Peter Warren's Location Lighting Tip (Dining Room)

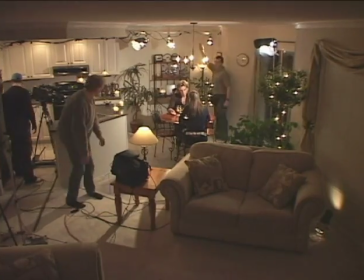(4:07)
Remember, the lighting can change with every setup as long as there is continuity with the direction of the key.
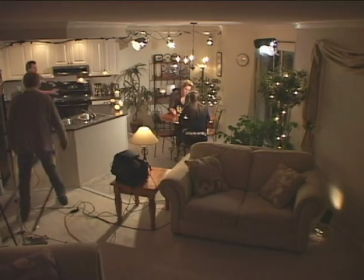(4:12)
The original idea was to shoot a wide two-shot on the dolly, but when we started looking at the shot,
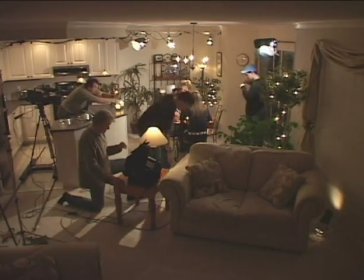(4:17)
we thought it might be more interesting to do a close-up dolly following Matt's hand as he reached for Aaron's,
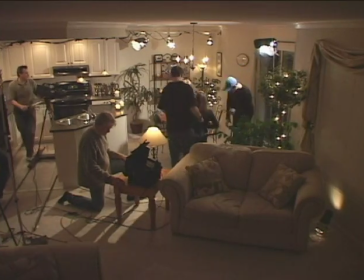(4:22)
following her hand up with the wine. The black plastic on the window worked well as night.
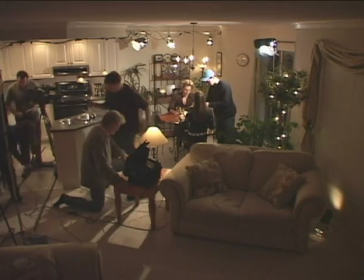(4:27)
You have to angle it away from the glass, plus shooting wide open helps to soften it up.
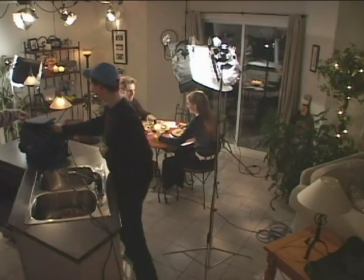(4:32)
I think this shot worked out really well. Now we have relit for Matt's close-up.
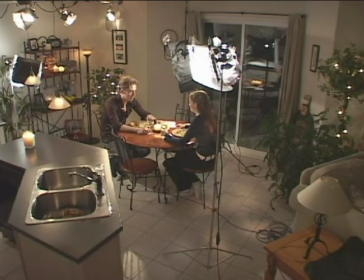(4:37)
I'm using the Reefa 44 with the 250-watt lamp, and I've added an extra sheet of diffusion and some black wrap to control the spill.
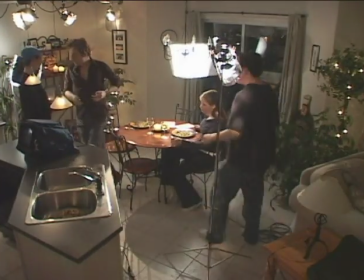(4:44)
I've kept the direction of the key constant, but changed the quality of the light. Now we're going to turn it all around to light Aaron.
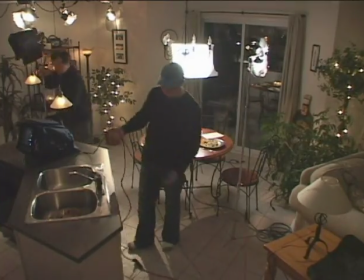(4:52)
So, best to kick them out while we relight. I'm going to move the table so I can get as much distance as I can from the lens to Aaron.
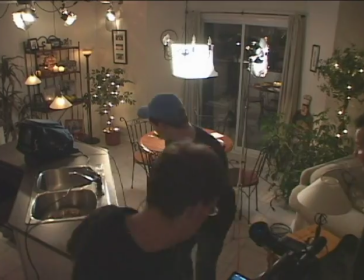(4:58)
I want to keep the background out of focus.
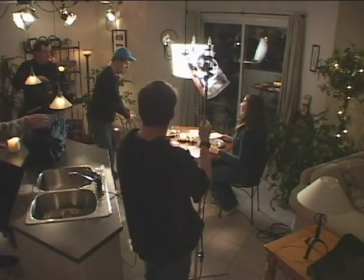(5:04)
You might notice that I changed my shirt. Well, that's because I could see myself in the reflection of the window in the last dolly shot.
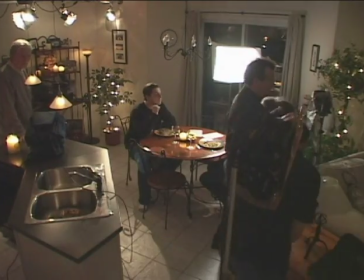(5:10)
The black turnelec kind of made me disappear. I'm going to add a backlight for Aaron now.
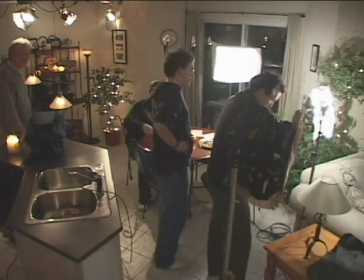(5:16)
A 100-watt L-light will do with a little diffusion and some black wrap.
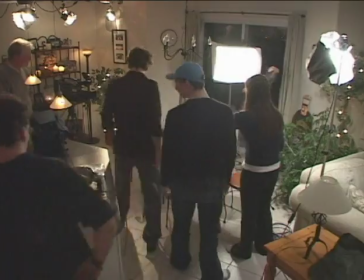(5:23)
Once everything's ready to go, Aaron and Matt can come back in and we can do some final tweaking.
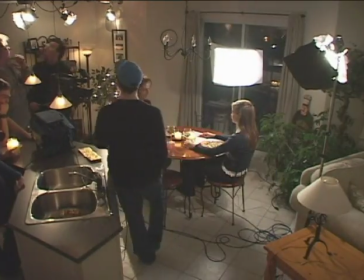(5:28)
I thought it might be kind of nice to add a little warm kicker to light Aaron's jowl and to give a little low angle rim light to Matt.
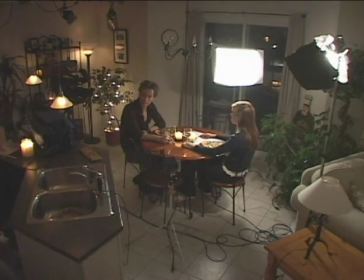(5:34)
It kind of suggests candle light out of the frame. I'd added a kicker to Matt on his close up as well.
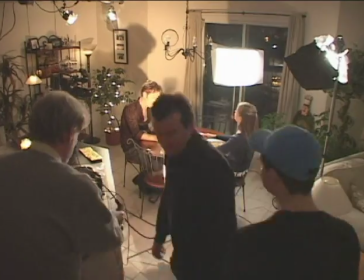(5:40)
This is just an L light with some tough frost and half CTO.
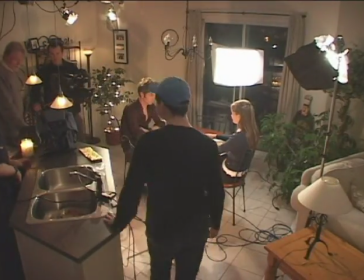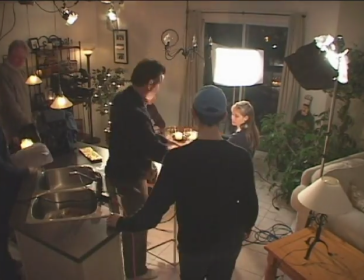(5:50)
And just one more sheet of tough frost and it's perfect.